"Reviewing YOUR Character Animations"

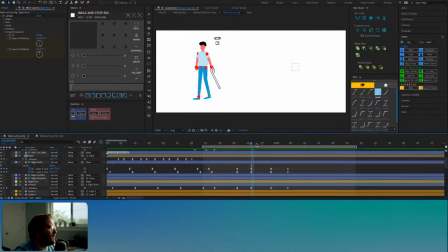Okay, so right now the motion as it comes up right here, it's like I need it to come up, slow down, and then hit. And right now it's just going come up, down.
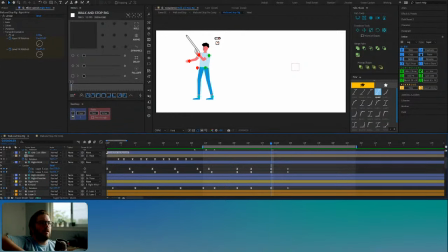It's just going that it's not slowing down enough as it comes down like that. So I'm just going to come in to the graph editor, and as we can see,
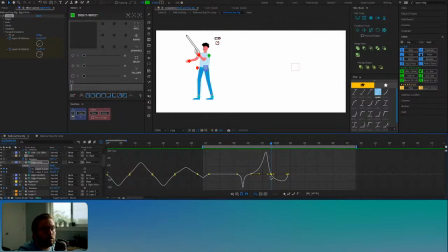the steeper the curve here, the faster it is. So if we want to slow that down, we just pull these handles out, make that section more horizontal. That's slowing it down. So let's preview that.
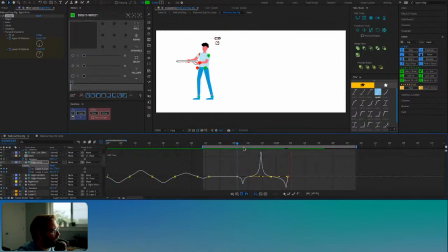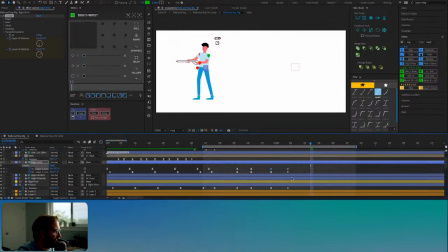And then
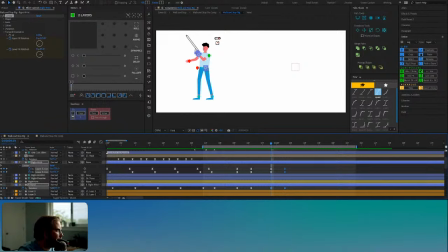I think that is a little too crazy. Oops.
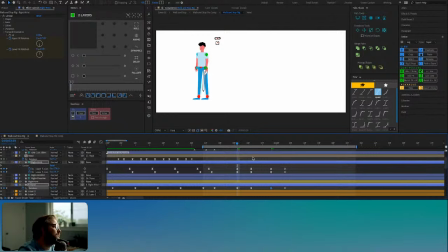Okay. Now, again, as it comes down, you'll see that my
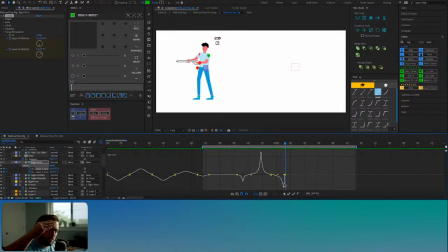line here on the graph editor is really steep because I want that motion to be really quick because it's like it's being caught in the other hand. So the momentum isn't necessarily slowing down. It's going like almost like it's hitting the ground, right?
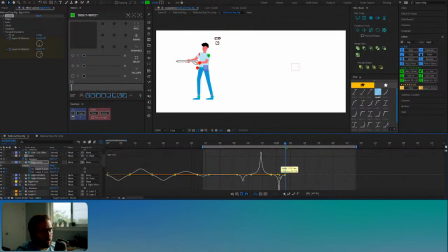So that's why I'm not pulling this handle out like that. I want it to be kind of abrupt.
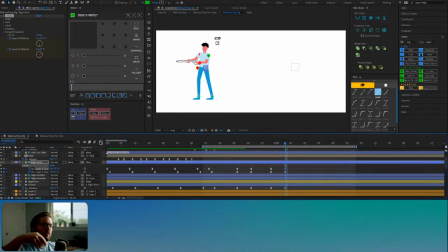However, I don't want it to just come and stop because that doesn't look very good. I want it there to be a little bit springiness to it, you know. a little bit of a overshoot because,
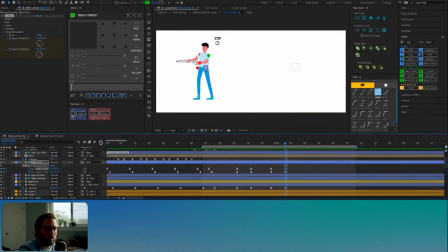if I'm catching a heavy gun, even though I'm catching it and I'm stopping the momentum, my arm's going to kind of bounce a little bit, right? So we want to integrate some of that into the animation. And so what we'll do is,
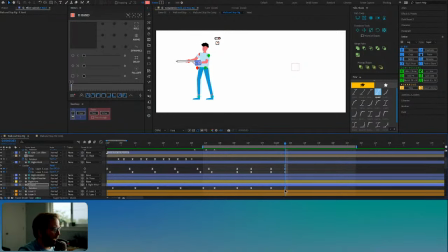just like the other overshoot, we'll copy this last keyframe, we'll move it over a little bit, and then we'll paste this keyframe, and then we'll rotate that down a little bit.
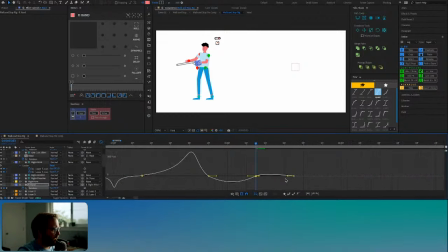And in the graph editor, we're going to keep this part steep like that, and then we're going to pull that. Pull this.
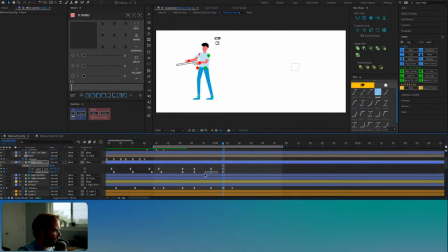And it looks like maybe it might help if I come and grab the easing and just paste it.
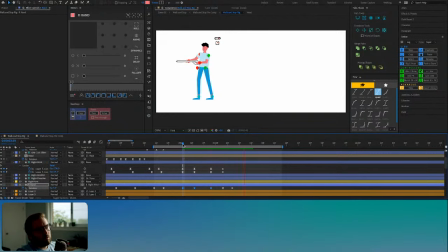Yeah, see how that looks? Now, once we connect the other hand to the spigot so that it also reacts when it catches it, boom.
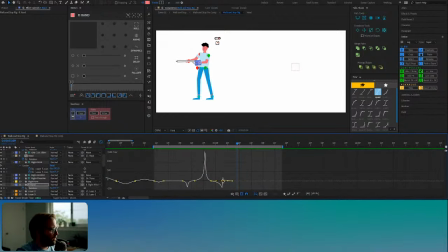So again, if we go into the graph editor, this part is steep because it's catching it. I want that spring there as it catches it, as it stops. And so that line I'm keeping very vertical because that means that change from going down back up is really quick.